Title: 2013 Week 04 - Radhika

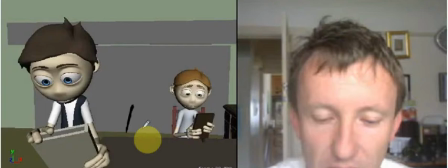not sure how you achieve that, but you go from a straighter pose to a rounder pose as to how he got down there,
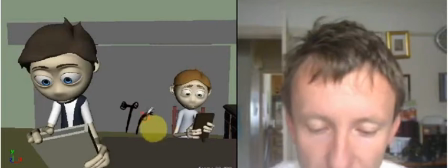and you would feel that his shoulders have gone from being up here to being down here as he's leaning down across.
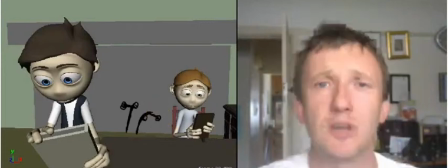There's a feeling of foreshortening as he's approaching the camera.
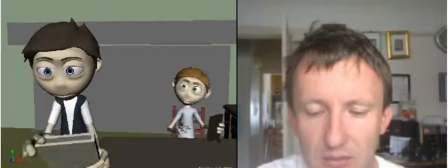Because for me, throughout the whole thing, and here as well especially, you've got this shape here,
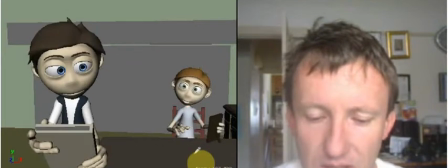and that shape doesn't really change that much. Doesn't matter what he does.
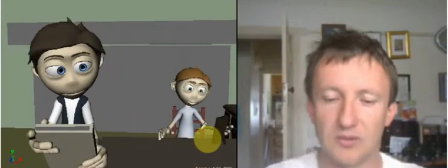And when you do something like this, when you're reaching across here to doing this,
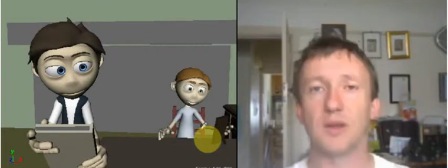you will necessarily change your spine in some way, even if it's small, because you've got the balance here. You're not going to be able to do this, and even if I do this, I'm having some kind of change, shift.
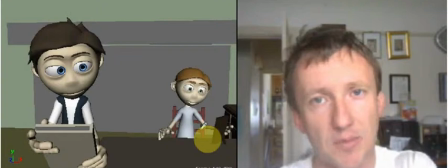I can feel muscles down the right hand side of my body moving to compensate for that change in my shape.
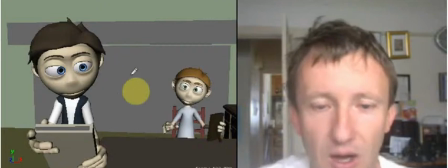So just as a necessary checklist, always ask yourself, have I done something to my hips?
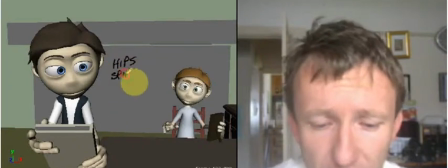Have I done something to the sections of my spine? Have I done something to my clavicles?
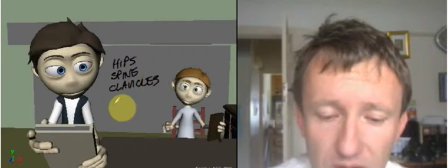Have I done something to my elbows?
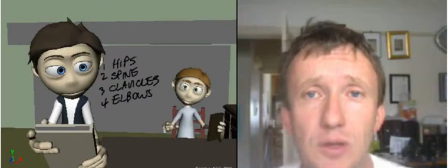And have a holistic approach to your posing. And if you think that nothing's moved, move it just a little bit, just a little bit, just so there's some change.
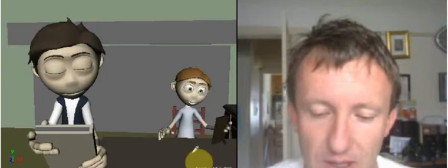Because here, especially in these sorts of poses, that one there, and I know you probably haven't really thought about that much,
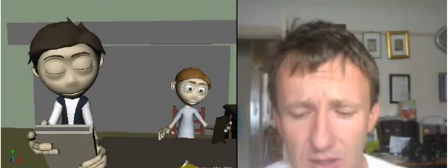but even in the blocking stage, if you think, well, if he's going to be reaching across to here,
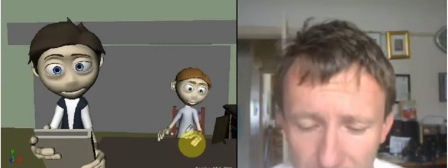you may have the spine a little bit more over that way, and when we get back to this one, then it adjusts to more of an upright shape.
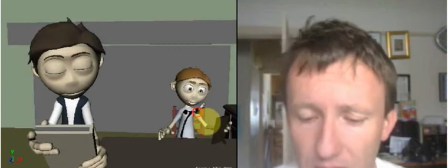So you can have the arms across a bit to allow for that to happen and have the change in shape there, and when he moves back, then that just adjusts, and this hand might raise a little bit higher than normal,
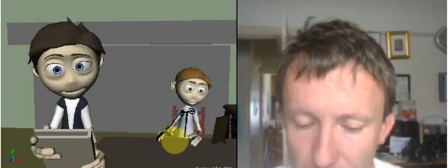and as it goes back, then it can lower a little bit, and still essentially the same shape,
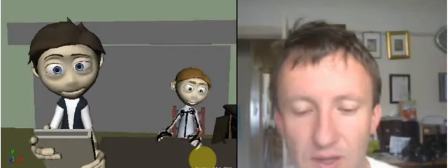but you get that feeling as though that there's something, not just the hand involved in that movement,
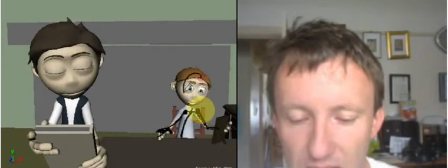but a holistic movement. And you don't have to necessarily move the head that much. The head can stay where it is,
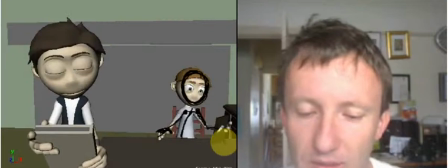and you can compensate by having the body move a little bit, and it just makes that movement feel as though it's all part of the same body. And that applies, something you can apply through all your work.
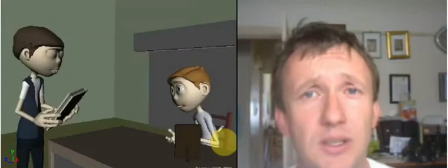And once you start doing that, you'll see your work just goes way through the roof.
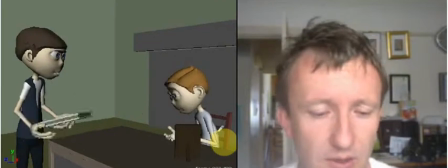It's a simple thing to do, because I know it's difficult to think about all the different body parts as you're animating, but if you do take the time to make sure that you don't have static parts,
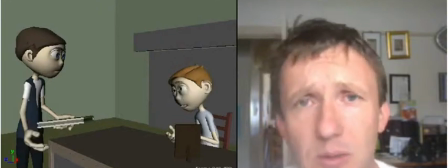then the static parts are not going to be with you when you go into the later stage of animation. And when you get into your splining or your polishing,
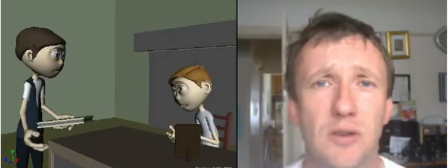then there's no need for a mentor at any stage to turn around and say, oh, you're hitting a wall here, or that's just the spacing's wrong.
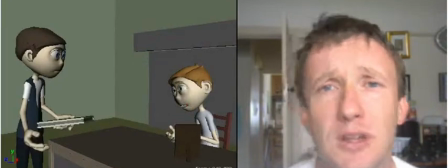The spacing can't be wrong if you're constantly thinking about the way things move.
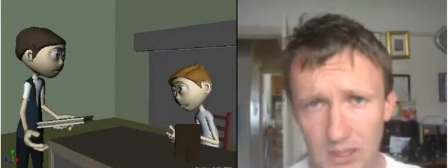If you get a spacing issue on the chest, it's because you're not really thinking about the chest as the arm moves.
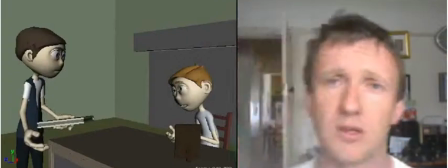If the arm reaches across, the chest should naturally move with the arm to allow that to happen,
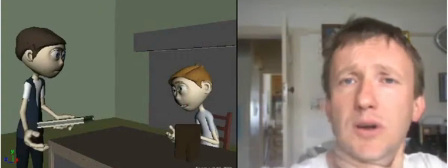because unless you've got yourself chained to a wall, it's very unlikely that your hand's going to come across like that.
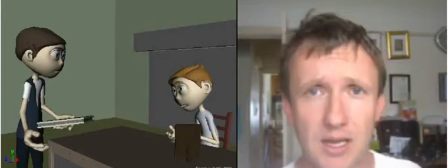All right, that's probably enough for me today. Nice to meet you. Good luck with that.
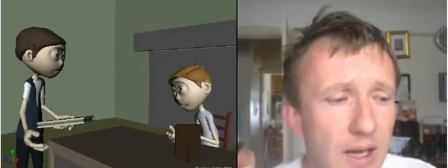If you want me to give you more feedback in general, when you do your work, if you could
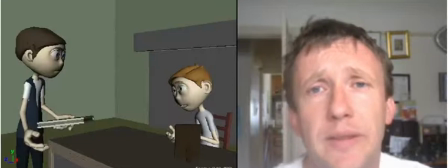render it and put it on Dropbox and send me a Dropbox link, then I can go through your work in Photoshop and do proper drawovers.